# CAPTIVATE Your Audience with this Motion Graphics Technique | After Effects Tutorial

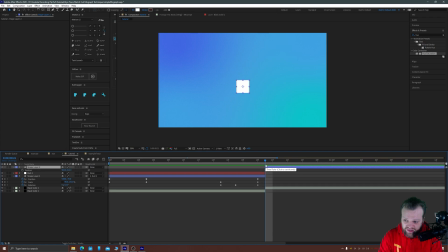(11:59)
So for that, we'll need position, first of all, so I'm going to keyframe the position, move over say 20 frames, because that's how much we used in this initial movement here. And I'm just going to pop it up a little bit like so. Let's grab those keyframes, hit F9 for easy ease, go to our graph editor, and we can just move these over.
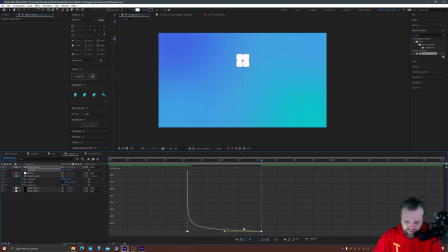(12:19)
So we've got complete 100% influence moving down to 0% influence and speed. and
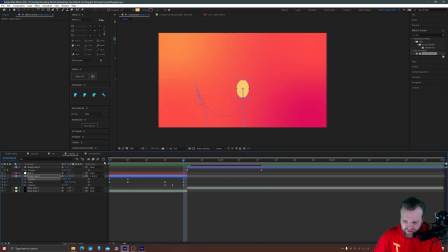(12:24)
that's because the end of this graph's movement here was 100% influence or near enough. I think we did about 90 or so. If you wanted to, you could push that all the way, but you probably don't need to worry about that too much. So let's take a look. And there's our first match cut, looking pretty good. But we noticed we had this curve going in.
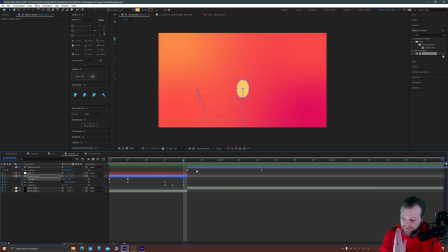(12:43)
So if we were thinking about the momentum of movement here, if it were to go straight up, there'd still be some of that energy pushing it sideways, which is why we have that square rotate out.
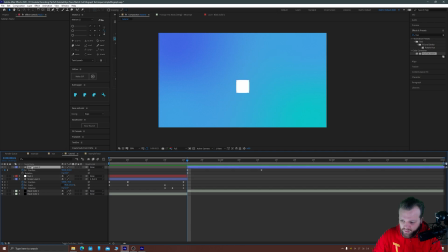(12:52)
So if we now hit Shift-R on this layer, which we will rename now that we've got a couple of layers, square, circle, and circle, control.
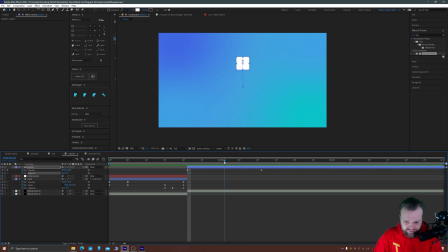(13:06)
On the square layer, I'm just going to click Rotation, like so, and I'm going to go over a few more keyframes. I'm going to give it a full rotation, plus 45 degrees, and I'm going to hit F9 on those, and i'm just going to drag like so to see what that looks like good
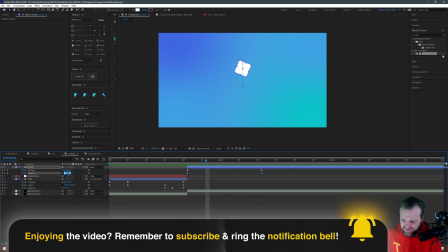(13:27)
but it's rotating the wrong way so um we can go to negative one
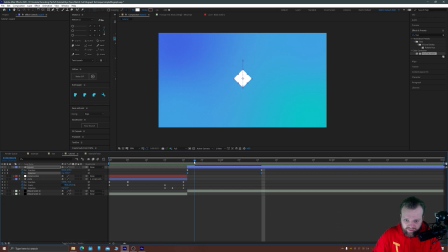(13:34)
oops i did that to both the keyframes there my mistake um so i want that to be negative one and 45 which makes it spin in the opposite direction before coming to a stop,
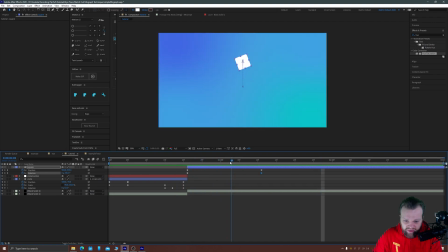(13:49)
which is great, but I quite like when the rotation extends a little bit past the position, just so that as it settles in, and if you wanted to you could start having this come back down for your next match transition. So again we'll come through to the keyframes here,
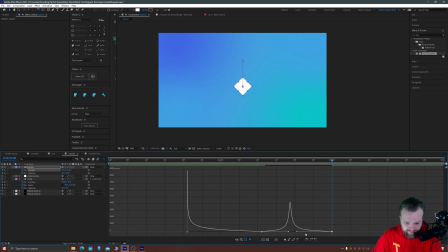(14:08)
and we'll just push this one in a little bit so that the influence is on the same, So now it's going to go up, really hold its position, really hold its position, and then just start to speed up as it comes down. But we'll push that rotation even further out, and then like that.
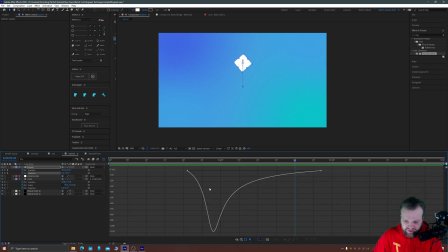(14:26)
Perfect. Apart from, we just need to quickly tweak this to remove all of its influence, so that it starts at full speed, slows down, and then starts to drop. And there you can see the power of a match cut. It means a little bit slowly for my taste. I'm just going to grab everything and hold Alt.
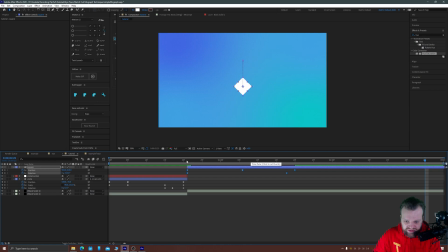(14:46)
whilst dragging these keyframes and that's just going to compress them and we can compress the whole thing down to 20 frames so that everything finishes in 20 frames worth of movement. Perfect. OK, let's trim that so we can watch it loop. And as you can see now, we've got our perfectly match cut and eye traced movement.
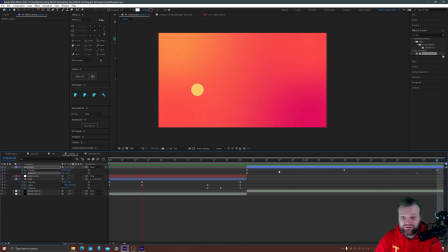(15:04)
And all we did in the original that you saw in the intro was more of the same.
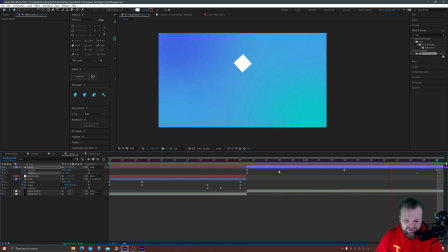(15:07)
Yeah, it goes from a triangle to a circle to an eyeball, et cetera, et cetera, to text just to prove this can work with pretty much whatever you want. So hopefully you found this useful. this is a really simple and powerful technique to help guide your audience through the journey of your motion graphics if
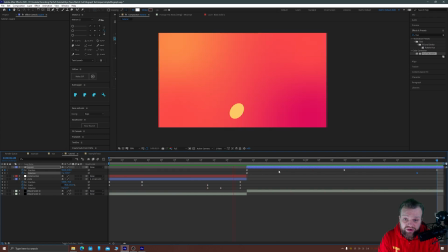(15:20)
you've enjoyed it make sure to like comment subscribe etc it really helps the channel and go check out some of my other works as well so thank you very much everybody for watching and i'll see you next time for another episode of tipped up a colossal thank you to my level two and above
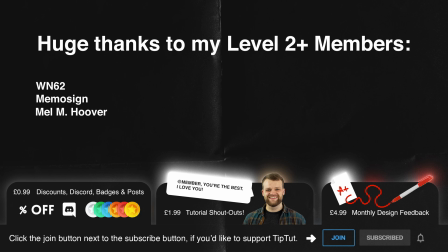(15:33)
members wn62 memo sign melm hoover maybe sharma ralika m ian costello
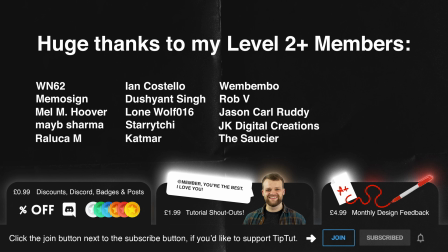You guys are super lovely people and I'm ever grateful for your patronage.